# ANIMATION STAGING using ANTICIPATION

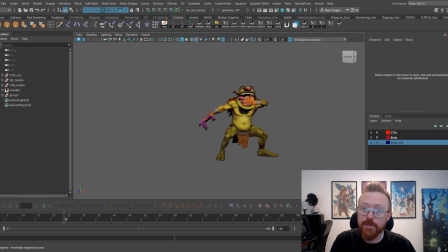494s
My channel really caters to the animators out there that want to get better. I want to make my channel as versatile for you guys as I can, okay? It will help make this channel grow, help this community grow, and it's going to be awesome. Thanks, guys.
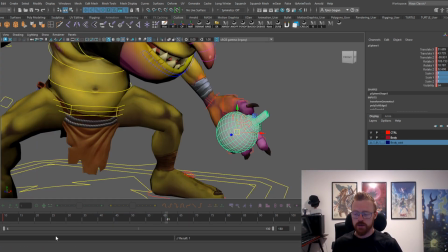509s
Okay, scale the bomb up here. Get rid of those frames, right? Now the bomb's right here.
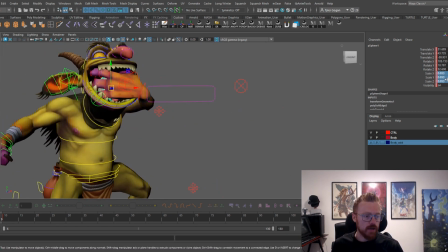514s
We down right here, scale it down to 0.1, whatever.
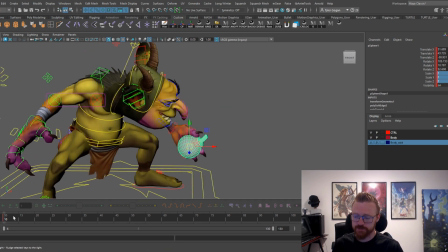520s
Right, just so you can't see it. Comes down, pulls it out.
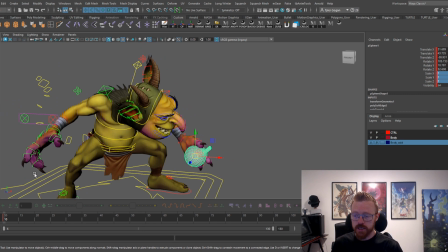526s
Okay, now he is looking down at the bomb, okay? Hey, look, player, I've got a bomb in my hand.
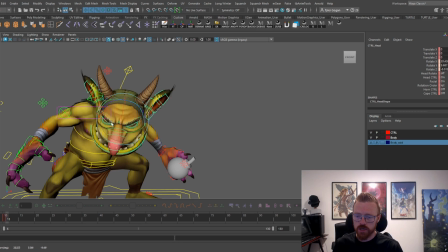537s
Let's see, let's maybe have him look at the player, okay? Go like this.
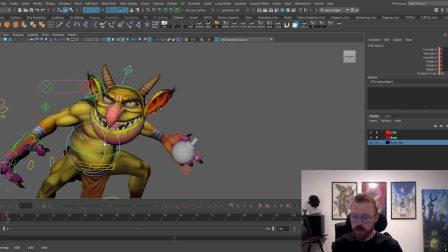548s
And we'll fill this animation out. I honestly don't remember what I did when I made the video. I can't remember if I had him look at the player or not. Might be a little repetitive. Have him look at the player and then lean back.
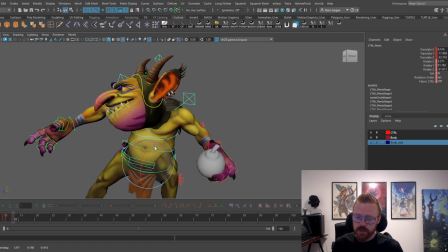564s
Maybe not. Anyway, so then we're gonna have him lean back. Now, this is like a pitcher's throw, okay?
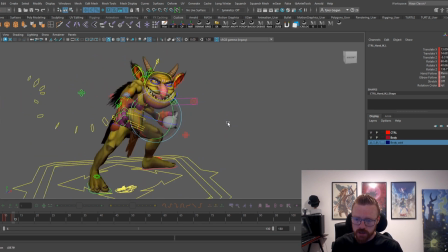571s
Like a pitcher's, this is gonna be like a pitcher's like pose, right?
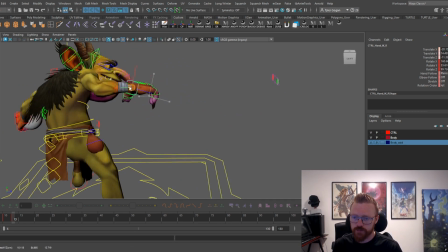578s
When the pitcher's getting ready to throw the baseball, okay? He's gonna lob this grenade.
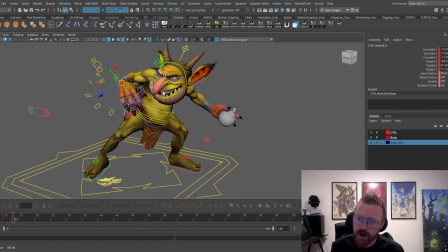584s
And we need, again, to telegraph that, okay? We need to telegraph that. Like, it's pretty, you know, simple in the animation, like when an enemy is doing this, right? But like a good rule of thumb to keep that I've always kept in my mind when I'm animating, um, like
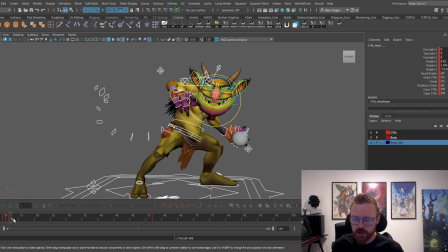606s
animations is like you have to animate as if
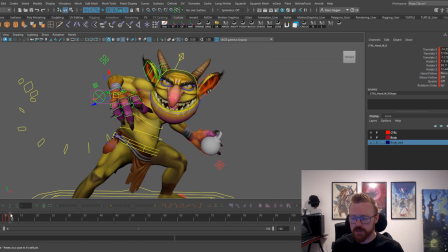610s
like you're animating for somebody that's never played any games before, right? So like animate, just like exaggerate everything, right?
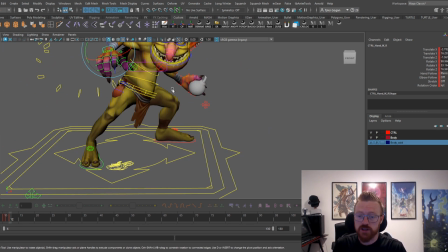621s
Animate it as if this person that is going to turn on this game, very first video game they ever played for the first time, like, would they know what this goblin is doing? Right? And with how we are telegraphing this, well, yes.
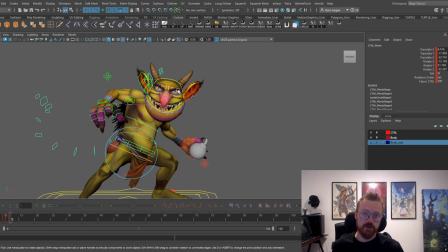636s
Yes, because of how we're telegraphing this animation. Okay? So that's what I try to always keep in mind when I'm creating my animations. Okay? And that way it's like the safest bet. And you can still make your animations super cool, right?
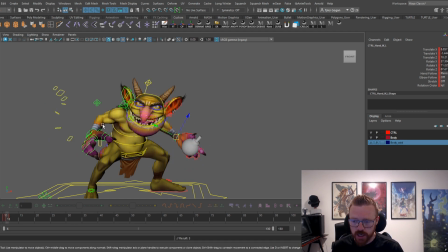655s
This animation obviously is going to be super fun and super cool, and it's the easiest way to tell the player that this goblin creature thing is going to throw this bomb at them, right?
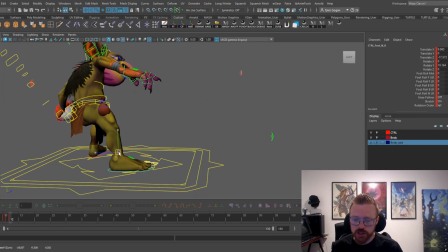673s
I want to exaggerate this pose just a little bit more, so I'm going to stick his leg up in the air.
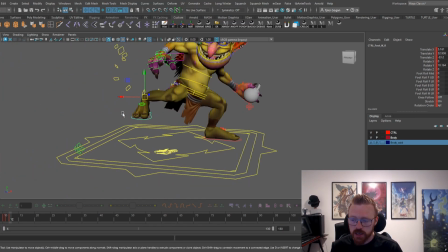678s
Okay. Get his leg going up here. Let's go like this.
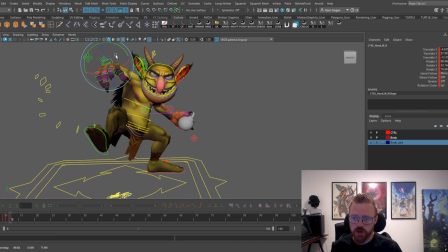692s
Move this hand up a bit more so that it's more of a better silhouette, right? This guy's ankles get a little bit wonky, a little bit pinchy, but that's okay. If you'll notice here, he's off balance.
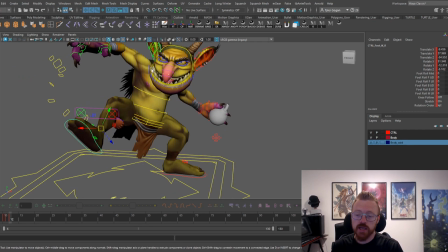708s
This is something that a lot of people do, is they won't pay attention to the balance of the character, okay?
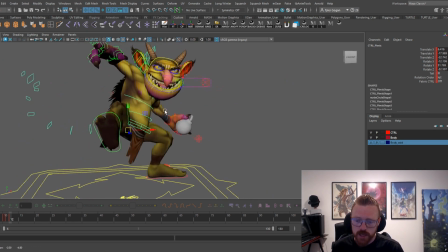714s
This guy is going to fall over backwards. We need to move him over like this.
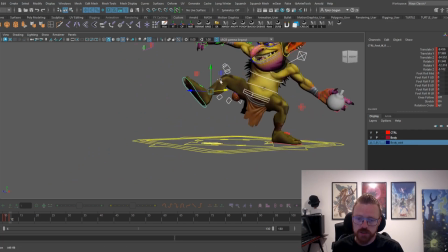721s
Let's not forget to take let's see, where's our knee control? Oh, here it is.
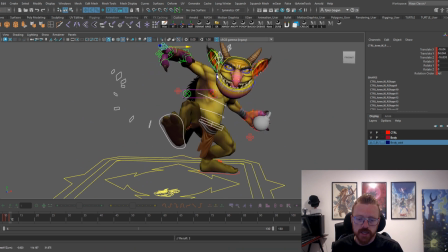729s
We need to pull him over like this. Okay?